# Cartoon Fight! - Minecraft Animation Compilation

Why hello there, I'm Anxious Cynic and welcome back to another Minecraft animation competition review.
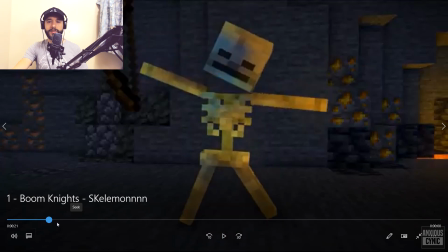Let's jump into it. So this first submission here by Boom Nights is actually pretty good.
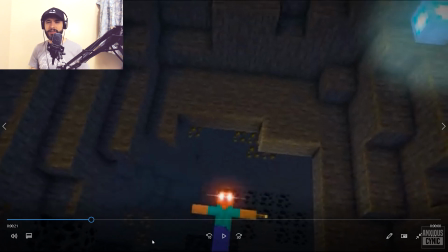The main issue just right out of the gate is the resolution's too low. It's like 360p, 480p, something like that. According to the rules, submissions need to be 720p or more.
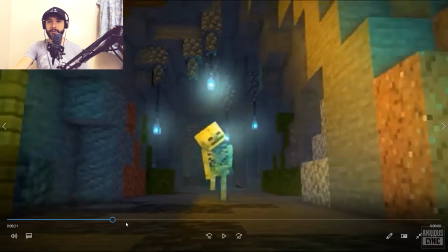So always try to render in that high resolution and or upload in that high resolution. No, not or, and upload in that high resolution.
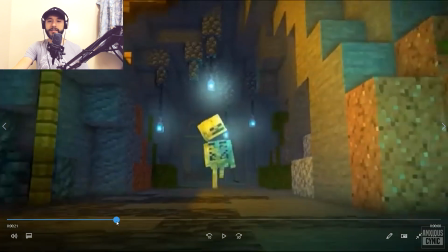But the theme being cartoon-fied, I thought this one was actually pretty much right on the money.
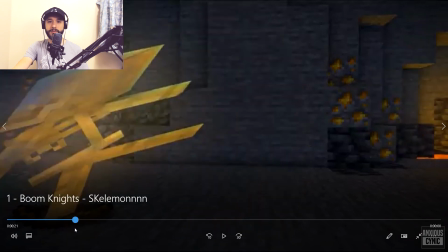I like the sound effects, the way it was animated, nice skewing there.
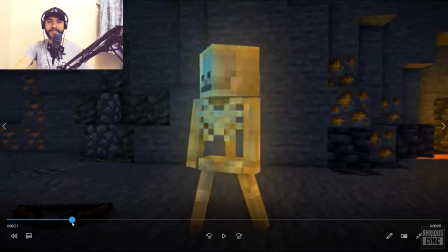Little bit kind of the way that happens so quickly kind of threw me off. I think it'd be better if this was a little bit more animated rather than,
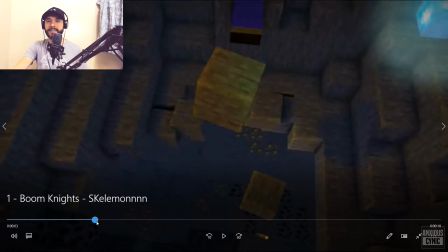I don't know, the way it happens is it's very quick and doesn't really give you that cartoon vibe of like smearing or whatever.
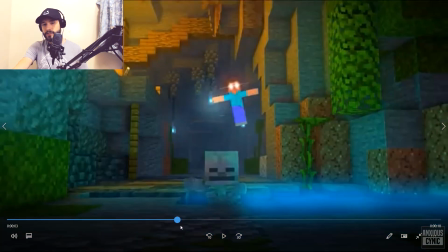In any case, the way the music was done, sound effects, visuals, I love the bit here with the fish.
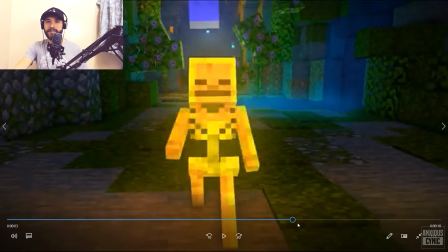So yeah, this was pretty well done technically and thematically, so good job on that one.
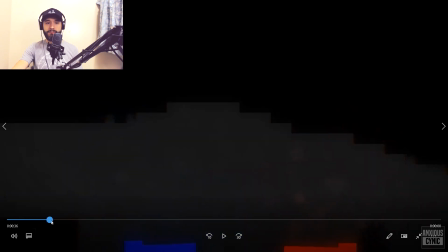And for our second submission by pretty well done. I like the, you know, the kind of side aspect style, 2D, whatever you want to call it. It's obviously not actually 2D, but pretty cool. It is obviously a recreation of Stick Fight, which is kind of off theme here.
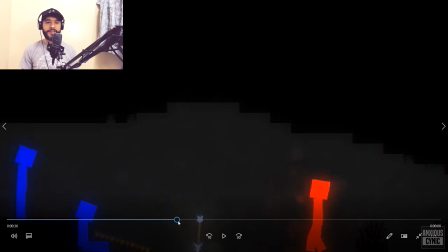This is, you know, like, I don't know if I would consider Stick Fight a cartoony kind of thing. So yeah, this is like a, you know, more of like, you know, obviously recreating a game in Minimator,
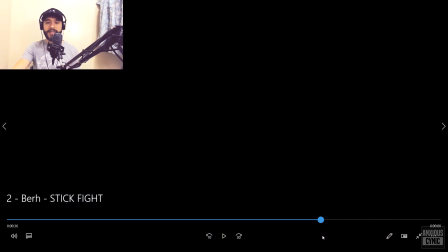which is a cool concept, but I'm not sure it's quite on theme in terms of like the style of the
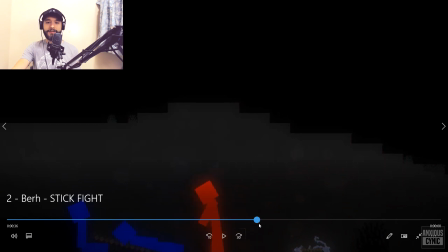combat, the action on screen. It does have kind of a cartoony nature to it.
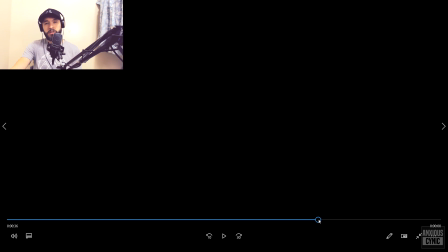I just think, you know, maybe instead of going with Stick Fight,
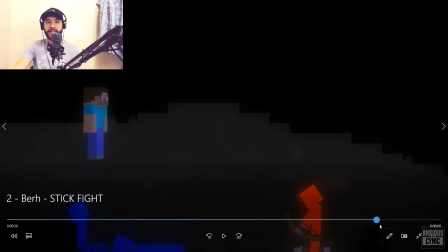you just add normal Minecraft textures, because you do have the random Minecraft Steve that comes in at the end. So yeah, just doing straight up Minecraft in this probably would have worked better and been less distracting. But either way, still nice little fun submission here, good animation quality,
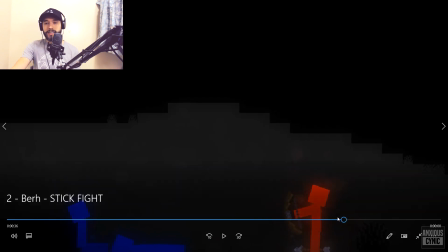and nice ideas in the way that the actions events took place. Really, the detrimental thing to me in terms of it being like Stick Fight is the Steve at the end. After everybody else has been the red and blue colors, is kind of odd. Either way, good work.
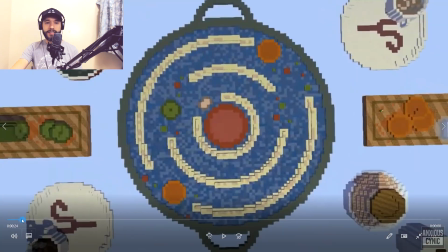All right, so submission number 3. First of all, right out of the gate, this camera shot here, you don't want that.
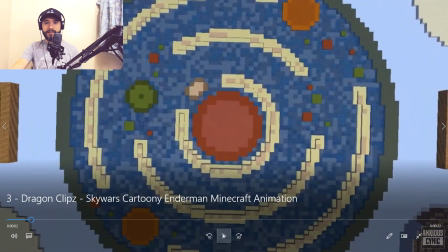Like, there's a weird kind of shake it does right there where it starts to look down then back up and zooms over.
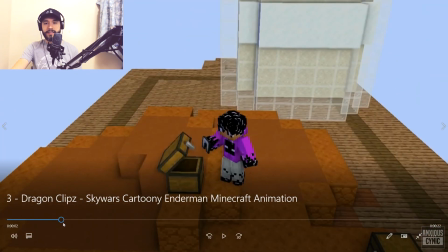Very obviously kind of amateur camera work there.
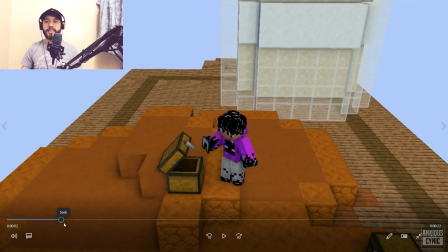If you're new to it, you don't really know what you're doing, obviously you should experiment, play around, do all kinds of things with the camera and try to, you know, expand your knowledge about how the camera works and whatnot. But in terms of trying to tamp down on something like, say,
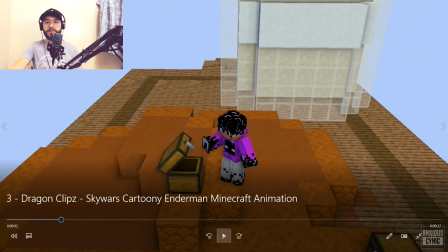a submission for this, you want to do maybe a little bit more simple camera work.
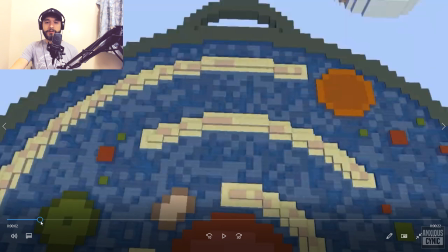You know, that's just something you want to look out for. Your cinematography is a big deal.
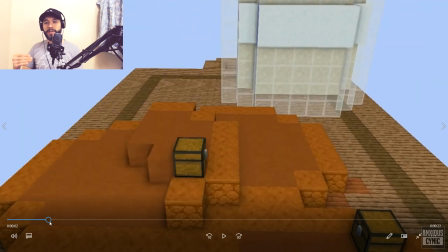It's the language of film. So you want to make sure that your camera work evokes the emotion that you're trying to portray.
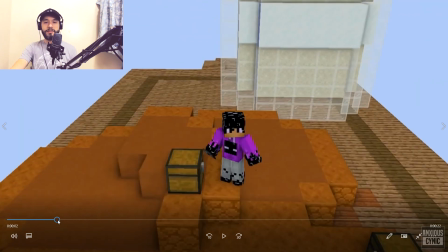And if you're doing something cartoony, especially, you can get away with more minimal camera work. You don't have to have these kind of crazy swooping angles and things like that.
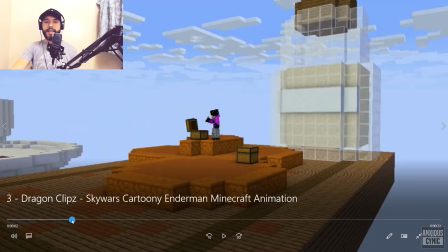Besides that, I think the cartoon action worked pretty well.
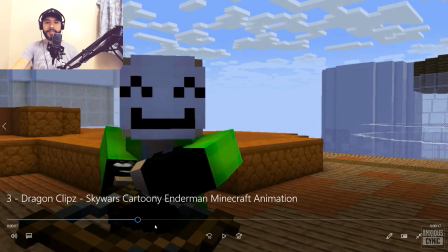It is meant to be like a cartoony Sky Wars, and I think that kind of does come through when he shoots over the Enderman and he's wearing the shirt.
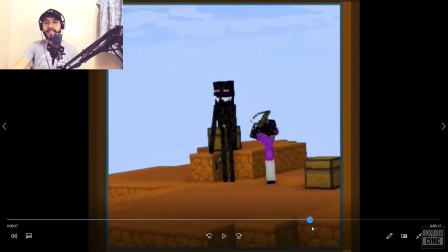It's kind of some silly scenarios here.